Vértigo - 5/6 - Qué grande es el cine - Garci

Gustaría... Sí, pero vamos, la cosa de besos y eso nunca lo gustaba un distribuidor. Eso era para ellos maravilloso, ¿no? No, no, y sobre todo los besos de Hitchcock. Decía Trifo que esta película había influido y daba una lista en películas para todo el mundo. A Preminger, El rapto de Bunny Lake, la película de King Nova, Algún extraño en mi vida y tal. Pero claro, luego Trifo muere, pero tú sigues viendo que aquí hay, por ejemplo, con el McKittrick Hotel este o el Hotel Empire,
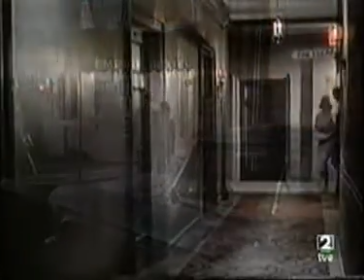ahí está metida en concepto y en puesta en escena la serie de Twin Peaks.
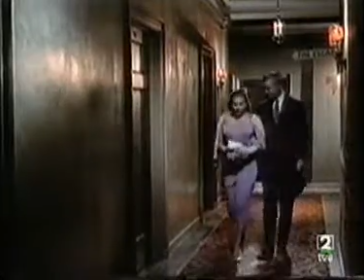Hay mucho de Twin Peaks y de David Lynch, muchísimo,
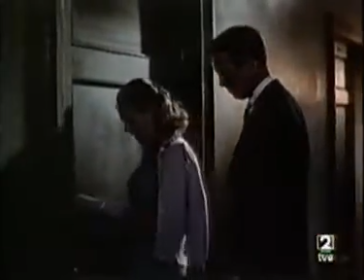mucho en esos encuadres de los pasillos del hotel, en los colores, en la utilización de los personajes, en cómo está planificado, mucho.
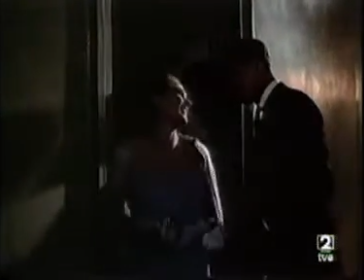Ha influido tanto esta película en lo que se llamaba el cine moderno, que es muy difícil no ver la huella de su planificación.
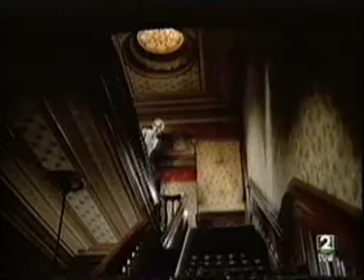Y la escalera esa, o sea, ha influido en él mismo en Psicosis. Hombre, claro, esa es la misma cuando va subiendo la escalera.
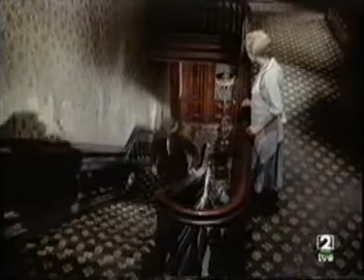Por cierto, que esa escena sería la más discutible desde el punto de vista de la verosimilitud,
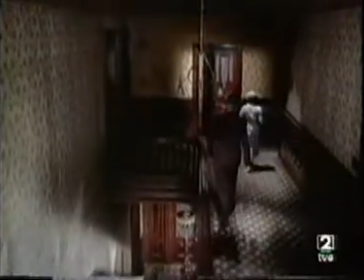pero que yo creo que es precisamente lo que corrobora lo que tú propones, ¿no? Que es que también esta película desde el principio tiene una lectura fantástica. Es decir, que Jesse Stigwell está persiguiendo a una persona que no existe, a un fantasma. Claro, ¿no? A Carlota Valdés. Está persiguiendo a alguien que le han engañado. Los verosimilistas criticaban mucho la escena esa, de decir, ¿cómo es que él ve que entra y luego dicen que no ha entrado? Bueno, pues están de acuerdo, claro, ella y la otra señora. Vamos, critican el arranque, que a mí me parece maravilloso, que es cuando le dejamos a Stewart ahí colgado,
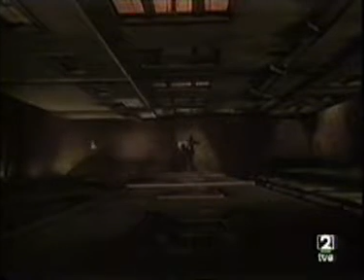que evidentemente pasamos a él, que está con el corsé y tal, y que los verosimilistas dicen,
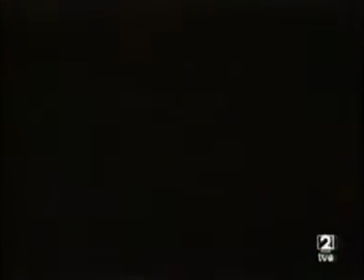pero... ¿Qué ha pasado? Si este se cae, se mata. Hombre, porque la han cogido, la han salvado.
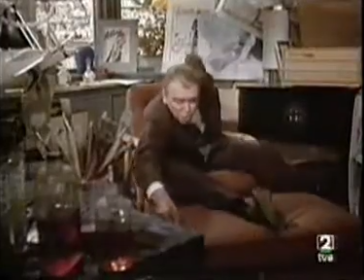Que han visto al policía muerto y enseguida ni a rescatar. A mí me parece una elipsis genial, porque lo que te da es la consecuencia de lo que no has visto. Es curioso porque, fíjate, la novela es casi igual que la película, pero los pocos cambios que introduce Hitchcock respecto a la novela denotan la genialidad. Uno de los cambios es cambiar la perspectiva del subjetivismo con el que estamos viendo la película a través de los ojos de Scotty, a revelarnos quién es Judy. Pero hay otros cambios menores que denotan, pues eso, las elecciones que hace Hitchcock. Por ejemplo, en la novela está la escena en la que el detective entra a ese hotel, pero evidentemente no ocurre esa cosa inexplicable que ocurre en la película. Y luego, por ejemplo, en la novela, el marido, el Elster de la película... Uh-huh. Es un personaje muy sórdido, muy con papada, gordo, sudoroso, y además recibe su castigo. Es encarcelado, se le culpabiliza de la muerte de su mujer, es encarcelado, luego escapa de la cárcel y muere en un tiroteo con la policía.
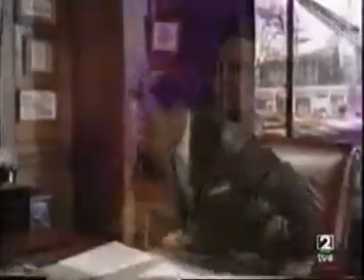En cambio, Hitchcock, os dais cuenta que presenta al villano como un hombre atractivo, un hombre elegante, brillante.
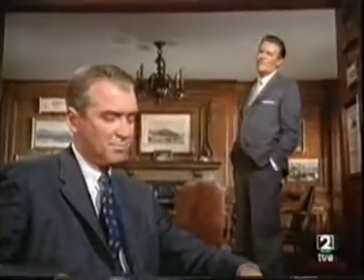En la tradición de los villanos de Hitchcock, ¿no? Y además, no solamente eso, sino que deja su delito impune, y sabemos que el tío está
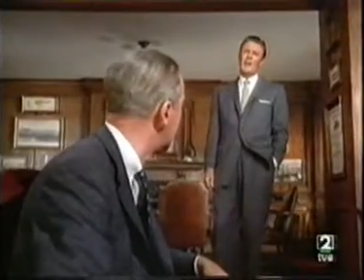disfrutando de las riquezas que le ha dejado su mujer, porque es un rasgo de cinismo muy de Hitchcock.
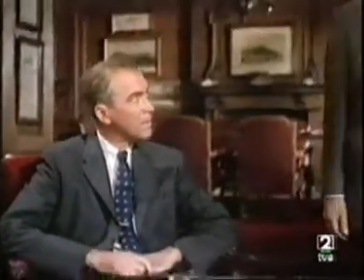¿Cómo te dedicaste a fabricar barro?
Es que eso está bien.
Casándome con él.
Es que eso está bien.
Con un astillero.
Si el personaje, al arranque y al presentarlo, ¿tú crees que una persona presenta como un villano?
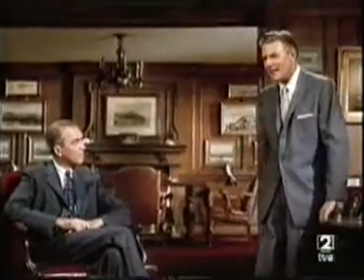En cierto modo, el espectador ya puede intuir lo que está pasando.
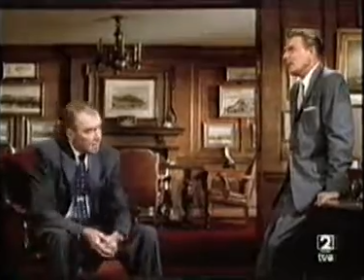En cambio, lo presenta como un señor de una enorme nobleza. No, hombre, nobleza no voy a decir.
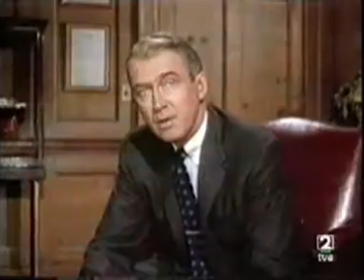No, bueno, pero, vamos, distinción.
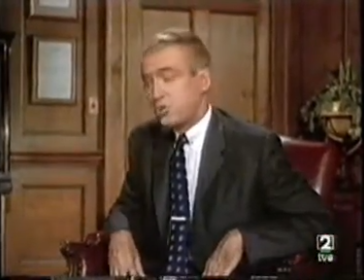De una distinción, efectivamente, una gran elegancia, que nadie sospecha que sea capaz de urdir un crimen tan perfecto.
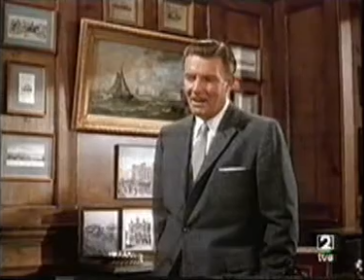Porque hay que reconocer que el crimen solo lo desbarata el amor. Es un crimen que, si no llegas por el amor... Es tan inteligente Hitchcock que cuando él... ha llevado a la chica Madeleine a su apartamento, la ha desnudado, evidentemente.
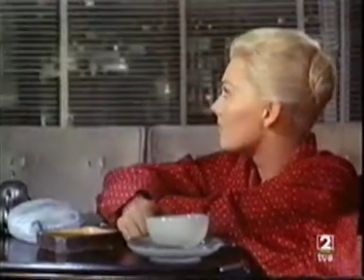Él ya sabemos que la ha visto desnuda, ha colgado sus ropas para que se caliente.
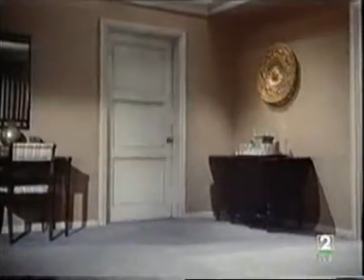Cuando suena el teléfono, se siente culpable. Habla con el marido.
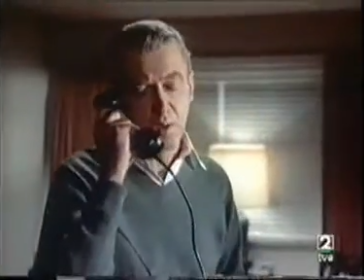Eso está sin que se hable para nada.